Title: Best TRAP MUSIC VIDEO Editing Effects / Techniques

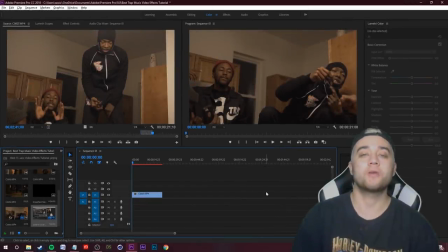Yo, what is going on, my friends? Welcome back to another video tutorial.
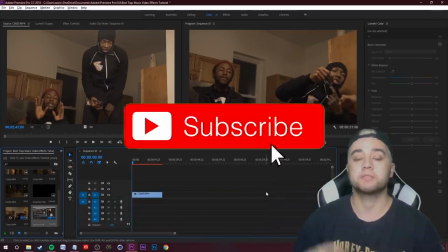Today we're going to be showing you guys some of the best effects, and not only the best effects, but some of the best techniques for editing trap music videos, darker themed music videos.
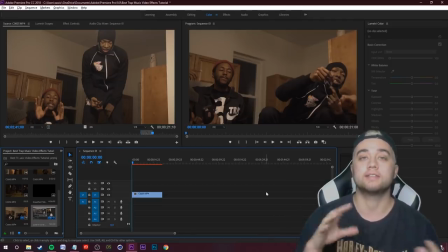And this is a huge part of the music industry, so these videos need to be very specific to the music. And this is probably the number one genre where I see people kind of get things mixed up and they just don't really edit to the music as well, and they don't apply the things that really should fit the video. So I'm going to give you guys some really useful tips.
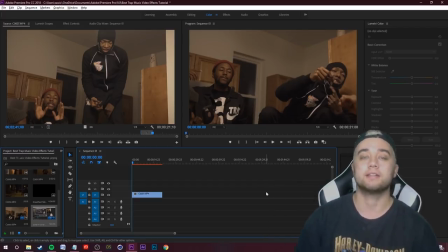We're going to talk about the color grading, we're going to talk about some free LUTs you guys can get your hands on. We're going to talk about some easy effects you guys can do within Premiere within seconds. We're going to talk about presets. We're going to talk about stuff you can do in After Effects. We're going to cover everything. Hopefully this video helps a lot. So anyways, if you are new here, consider subscribing, joining the community for more videos like this, music videos, tutorials.
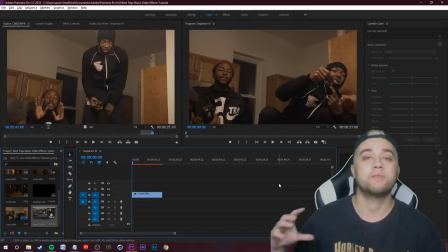Also check out the links down in the description. We got a bunch of packs, presets, free resources, things like that. They're going to help you throughout your process. Link down below to my website, mediamonopoly.co. We just dropped a new pack, the Speed Demon Effects Pack.
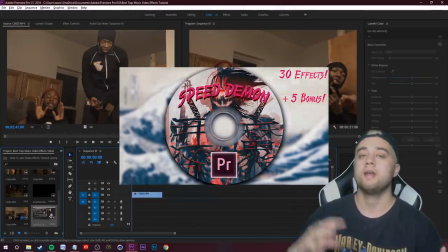We're going to get more into that later because this is definitely something that I molded with all the things that I'm about to talk about in mind.
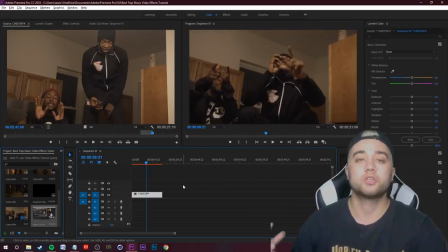So anyways, let's go ahead and start. We're going to start off with the color grading. So anytime you're shooting something, to get the best color out of it, you want to be shooting in as neutral as possible. Now, depending on what camera you have, you'll be able to change your picture profile. You don't want to set it to auto. You don't want to set it to normal. Make it as neutral as possible.
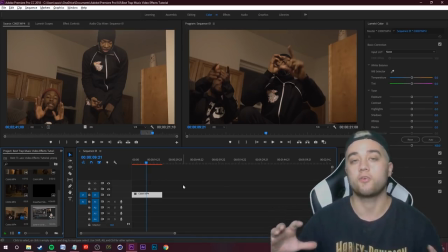I shot this on a Sony a6300. Pretty sure I shot it in Cine 4. I didn't shoot an S-Log, but that's always a great idea to shoot an S-Log or C-Log.
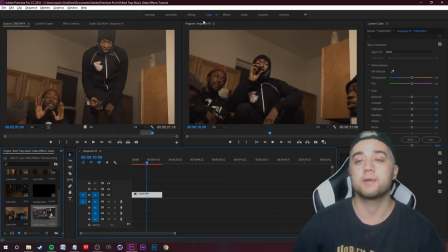So right now in Premiere, we're working in the color workspace. Let's come over here to the Lumetri color panel. And what I see a lot of people do is they come over to their creative area, click this, and for the looks, they put on some sort of really bright kind of LUT. Depending on the music and the vibe, you need something that's really grungy. And we're going to talk about some options like that.
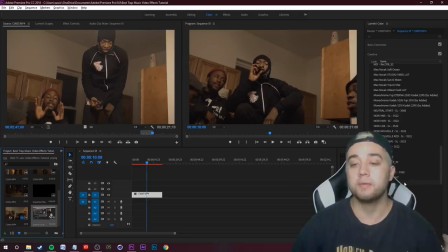So say, for example, I'm going to slap on the Sam Colder LUT, probably the most popular LUT that people use whenever they're first starting out.
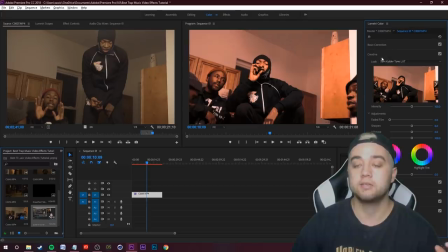So I'm going to throw that on, and you can just see that it doesn't really match well.
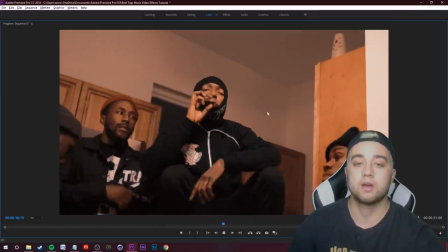I'll bump down the opacity, but we have these kind of pink skin tones, and it just doesn't match the vibe of the video as well.
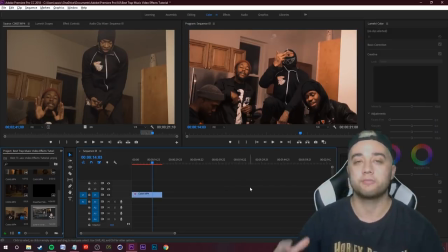You don't want something that's bright, something that's made for really like blue oceans and like drone shots.
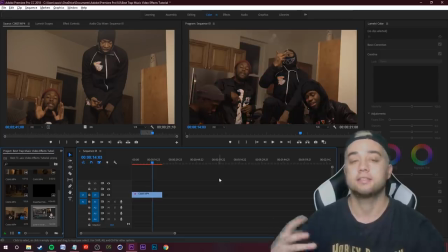You want something that's really grungy and gritty and something that can match this a lot better. So I'm going to throw on this LUT. This is from the IWLTBAP. I'm not sure to pronounce that. Free LUTs you guys can get your hands on. This is the Humble LUT. I'm going to throw on the standard. You guys can just see some of the difference. It just does a good job at color correcting.
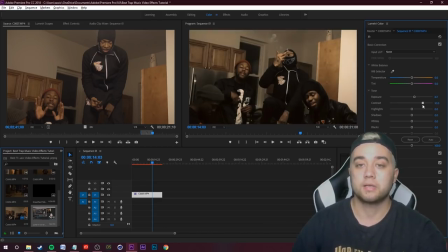I'm going to go over to my basic correction. I'm going to mess around with the brightness a bit. I'm going to bump up that contrast, maybe add a tiny little tint of green.
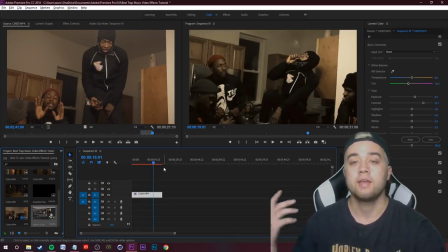Now, everything's always going to look different depending on your lighting. This, we had pretty low lighting, but there are some other LUTs.
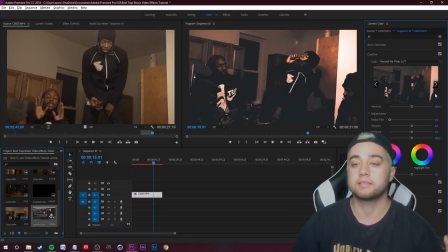Now, this is called Beyond the Pines LUT. This is one I made. Now, it starts off really kind of messed up, but if you just bump down the intensity, you can get a nice blend, crazy cinematic stuff.
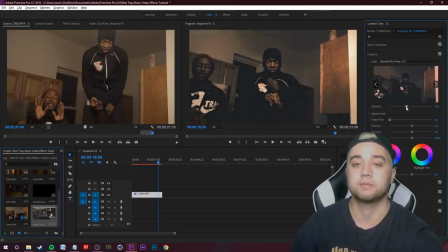And of course, you can mess with the actual intensity, like I said, to bump this up. And usually, I have this on my website for, I think, $10.
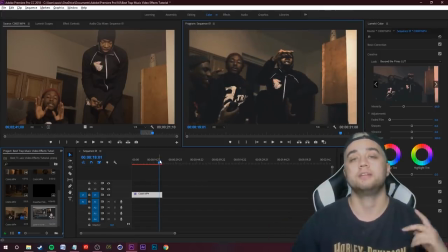I'm going to be giving this out in this video for free, so link down in the description, a free LUT from my website.
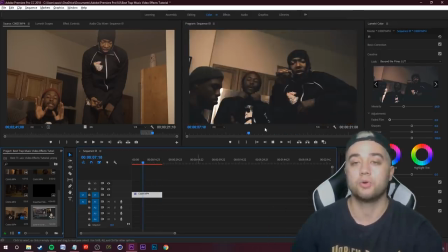If you guys do want to pick this one up, I think it's pretty useful and it works really well with kind of low light shots just like this.
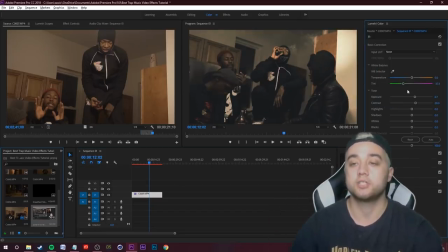I like to go with a more green tint than magenta or a more cold tint.
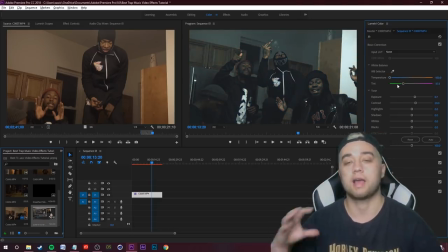But one other thing that I want to mention is don't overdo the cold, because I see a lot of people shoot in this kind of white balance that makes all their shots look blue. I think that's another big beginner mistake that a lot of people do. So keep that in mind. Don't overdo any of the color.
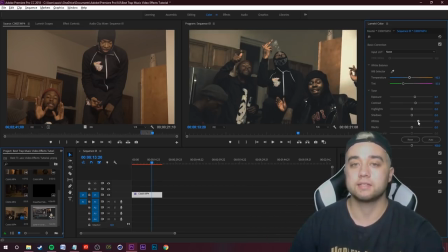Just try and find a nice medium. Now, if you raise up the highlights and the whites, it's cool if you want to kind of bring out the details and like smoke or things like that. You can get some pretty cool stuff. Other than that, just some basic effects that we can throw onto the color grade that make it kind of pop a bit more.
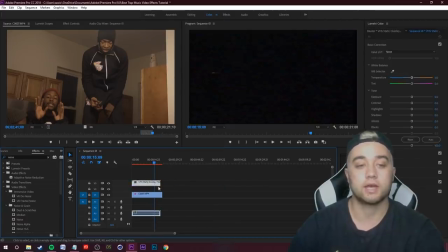One thing that you see really popular is this kind of VHS overlays. Just look up any kind of free VHS pack. One really huge VHS pack on my website for free as well.
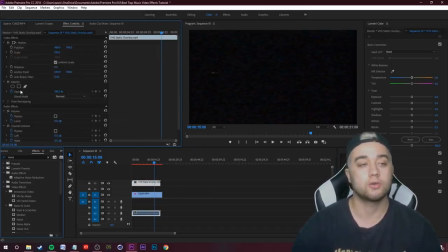You just throw that over your clip, click on there, go to effect controls, change your blending mode under opacity to something like screen,
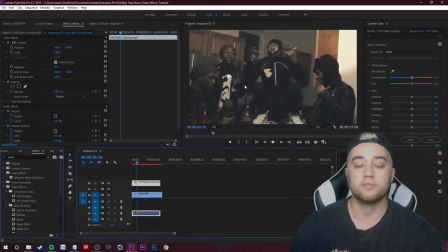or you can really mess around there and you're gonna get different looks every time depending on what VHS thing you put on there.
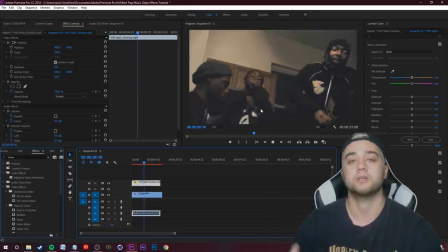So that is also a really simple option, just using overlays, changing around blending modes.
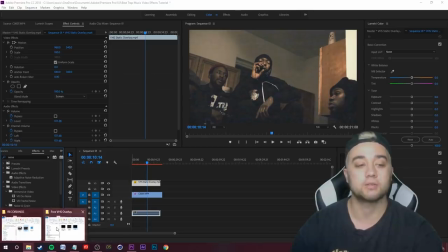And like I said, if you want some of these to kind of mess around with, check out my website link down below.
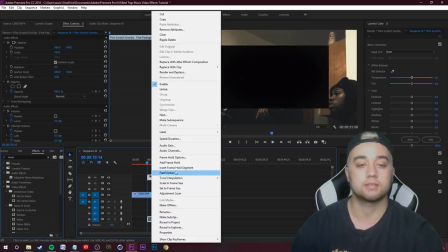We have some more that instead of giving you VHS, this one is film scratches. So let's do the same thing.
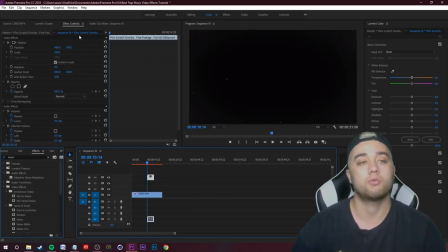Let's go up to our effect controls.